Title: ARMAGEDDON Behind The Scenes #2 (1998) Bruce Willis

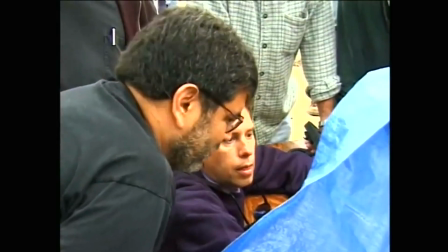4:06 Once we got the shot set up and everything was green lit, we waited for weather. This is what the shot looked like in real time.
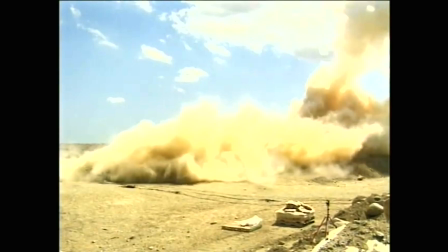4:13 It took place in 0.4 seconds. From the side, slowed down 5 times, you can see it race toward the camera position.
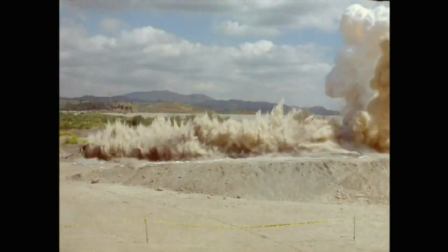4:18 But on screen, what it produces is an amazing effect.
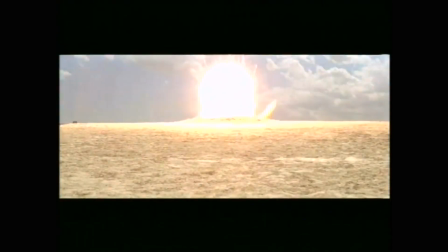4:22 It looks like a giant wave about 1,500 feet to 2,000 feet high coming at the camera in 15 seconds.
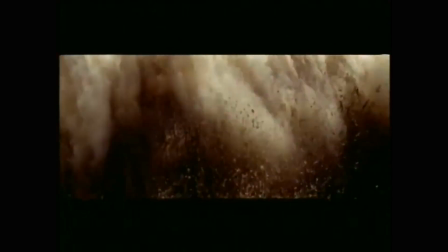4:28 Therefore, we produced the initial part of the elements required to produce destruction of Paris.
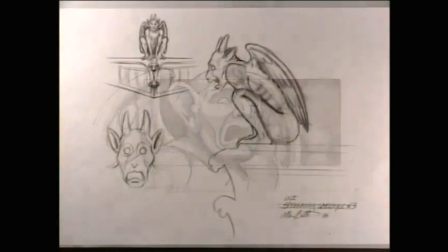4:34 The idea of gargoyles was something that Michael Bay really liked.
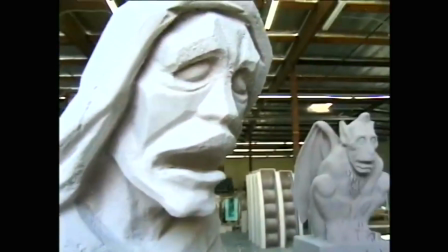4:38 So our art department drew up a bunch of gargoyles and then with some selected began sculpting them out of gator foam.
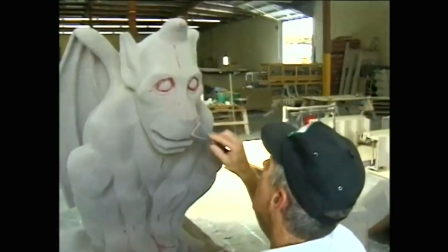4:44 This was a hand-done process.
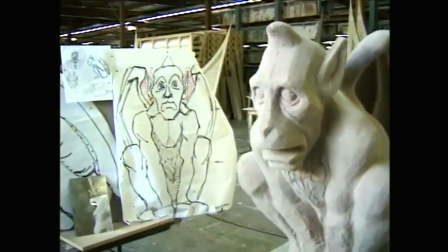4:46 Most of these did not have to break away except for one, and that one was cast out of a vermiculite material and cabasol that would break apart on cue.
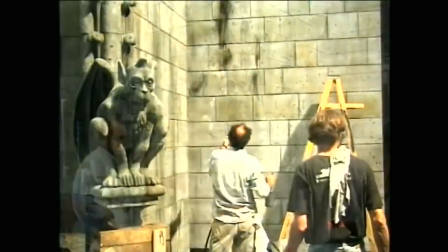4:53 Here you can see them painting and detailing. We've essentially built a whole upper set piece that will be shot in VistaVision as a foreground blue screen element.
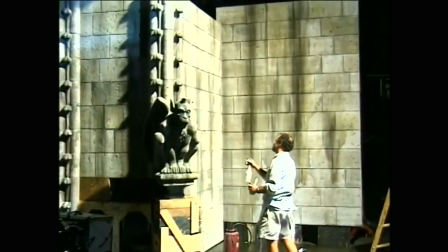5:01 Great detail was made in terms of aging to make it match and look like the real thing.
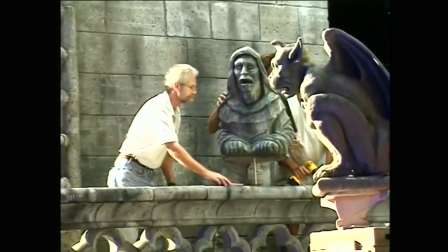5:06 They were made as breakaway pieces so that air cannons and some pyrotechnics could be used to blow them apart on cue.
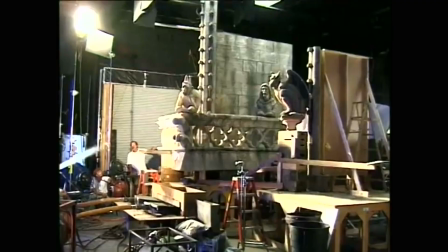5:12 Here, rehearsing with video assist, we're able to actually have things like earthquakes and rocks, and you can see the idea of these pieces being broken.
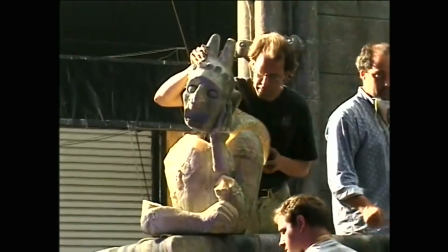5:19 It took us several days of work to get the effect, and it's quite messy, as you can see when it fires.
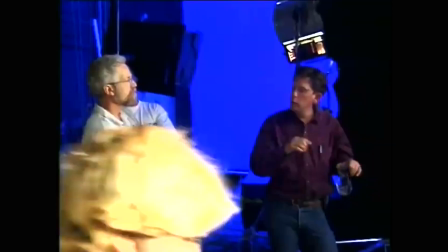5:25 We shoot all kinds of material, cork and dust and dirt.
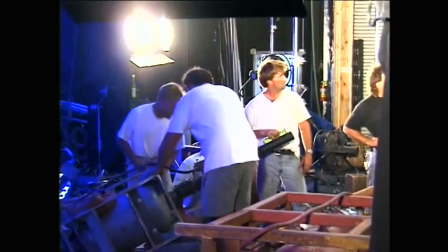5:27 It makes a real mess of the stage, but it produces a very interesting visual effect as the wave actually reaches the camera position and destroys it.
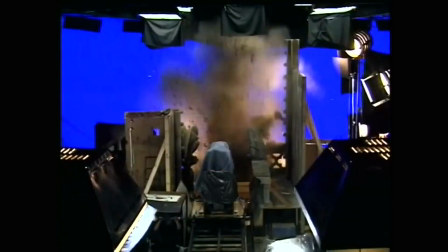5:34 Here you can see in real time what the effect looked like as it blows the gargoyle apart.
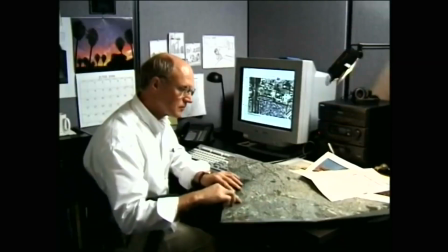5:40 Using aerial photos and satellite photos,
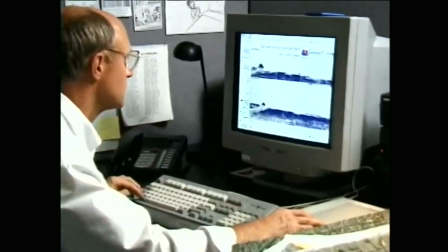5:42 Chris Keene started building an actual block feel of the buildings that we'd eventually see shot from the Eiffel Tower.
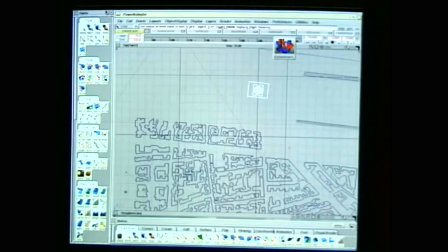5:49 Even though we shot from the Eiffel Tower, the illusion was that we were somewhere else high above the Paris background, and we'd later put in the Eiffel Tower as a CG element.
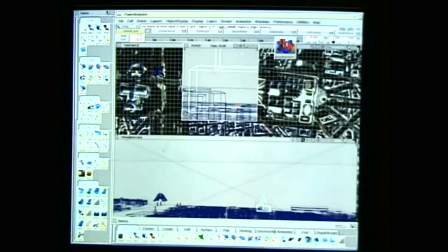5:57 Using the block diagrams and shapes made in Maya, we then projected the footage that we shot from our plate crew in France onto those shapes.
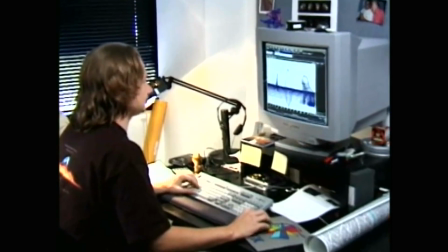6:05 Those shapes were then used with particle technology and dynamics to tear apart to create the dynamic effect of the buildings actually imploding.
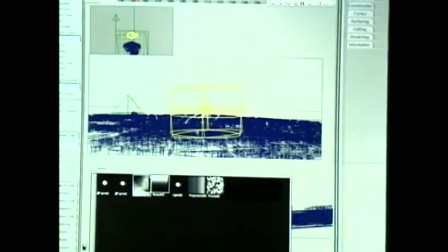6:13 We took a virtual cylinder, and by passing that through the plane of the buildings,
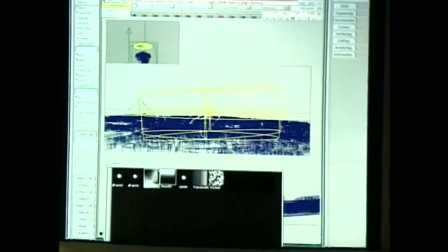6:18 we're able to give the illusion that the wave is actually coming out and breaking.
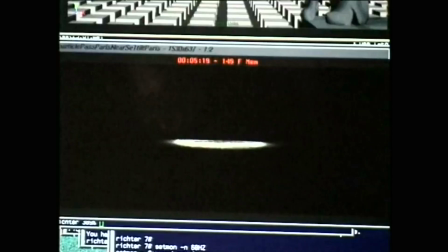6:22 You can see here in the lower frame that the bits and pieces of the buildings are being broken up into particle pieces as the wave comes toward the camera.
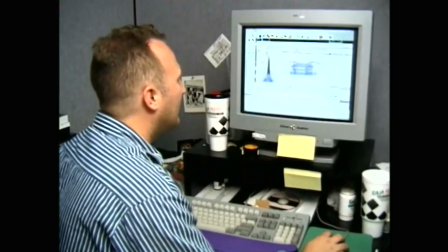6:30 This is a digital trick that helped make the illusion look real. Very special buildings built by Adolf was something that we put in too,
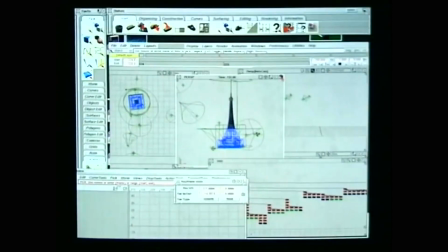6:38 such as the Eiffel Tower and certain prime buildings in the Parisian horizon.
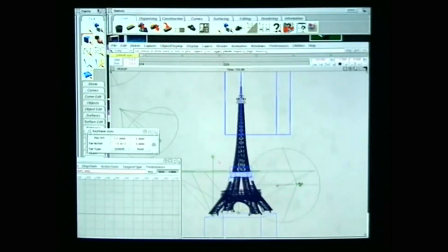6:42 This is necessary to be able to have ultimate control over the shapes, and also to assure that the audience at a very quick glimpse would know that we're actually looking at France.
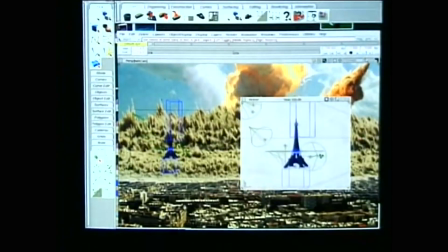6:50 Again, these CG buildings were built to fall apart and come in sync with the actual wave as it came toward the camera. Here you can see the pieces break apart and the thing fall over as a separate element. When combined with the compositing techniques, it looks quite real.
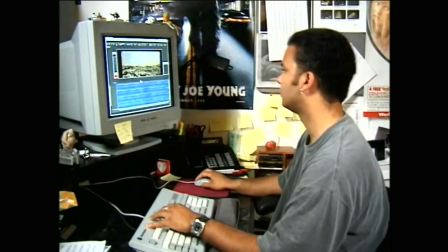7:06 Blaine Kennison, head of our compositing team, took the 50-some-odd elements and in about a week and a half put them together on film.
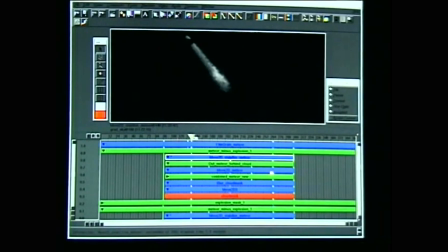7:14 The digital asteroid with its trail,
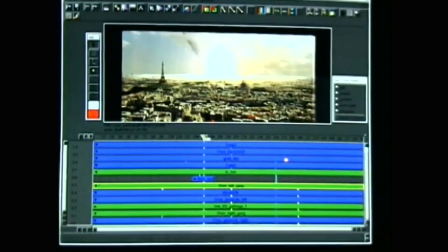7:16 the interactive lights on the clouds and on the horizon were intricate and very necessary to give the illusion of reality.
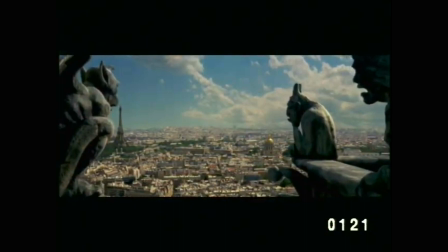7:23 By putting in some pigeons on blue screen and by putting the camera move in,
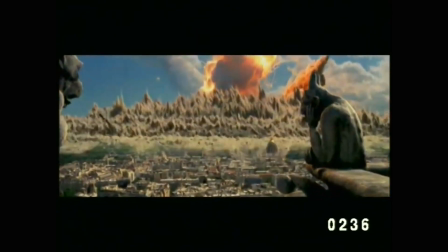7:26 we got a very realistic-looking shot of a large 2,000-foot wave of Earth coming in and destroying the camera. Here again you can see the basic parts, starting with the Eiffel Tower. That was combined with other buildings that break up through particle technology as you take the maps and break them into pieces.
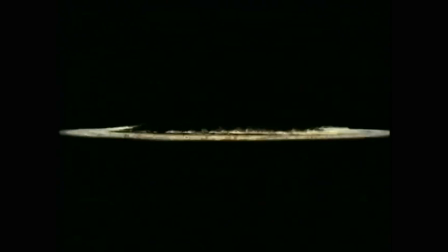7:45 The actual wave front, the skirt of destruction as it comes toward the camera.
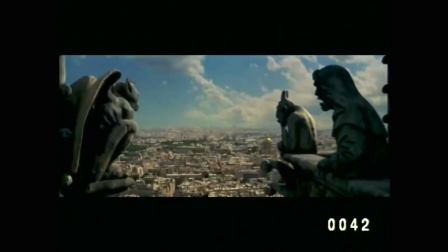7:52 And then when composited,
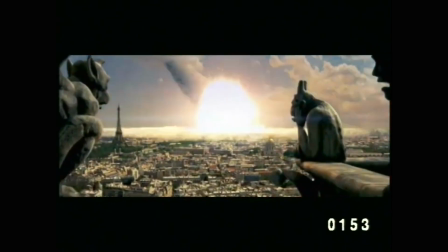7:53 it gives a very interesting and kind of realistic shot of what it might look like if a giant asteroid came in and hit the horizon of a Paris skyline.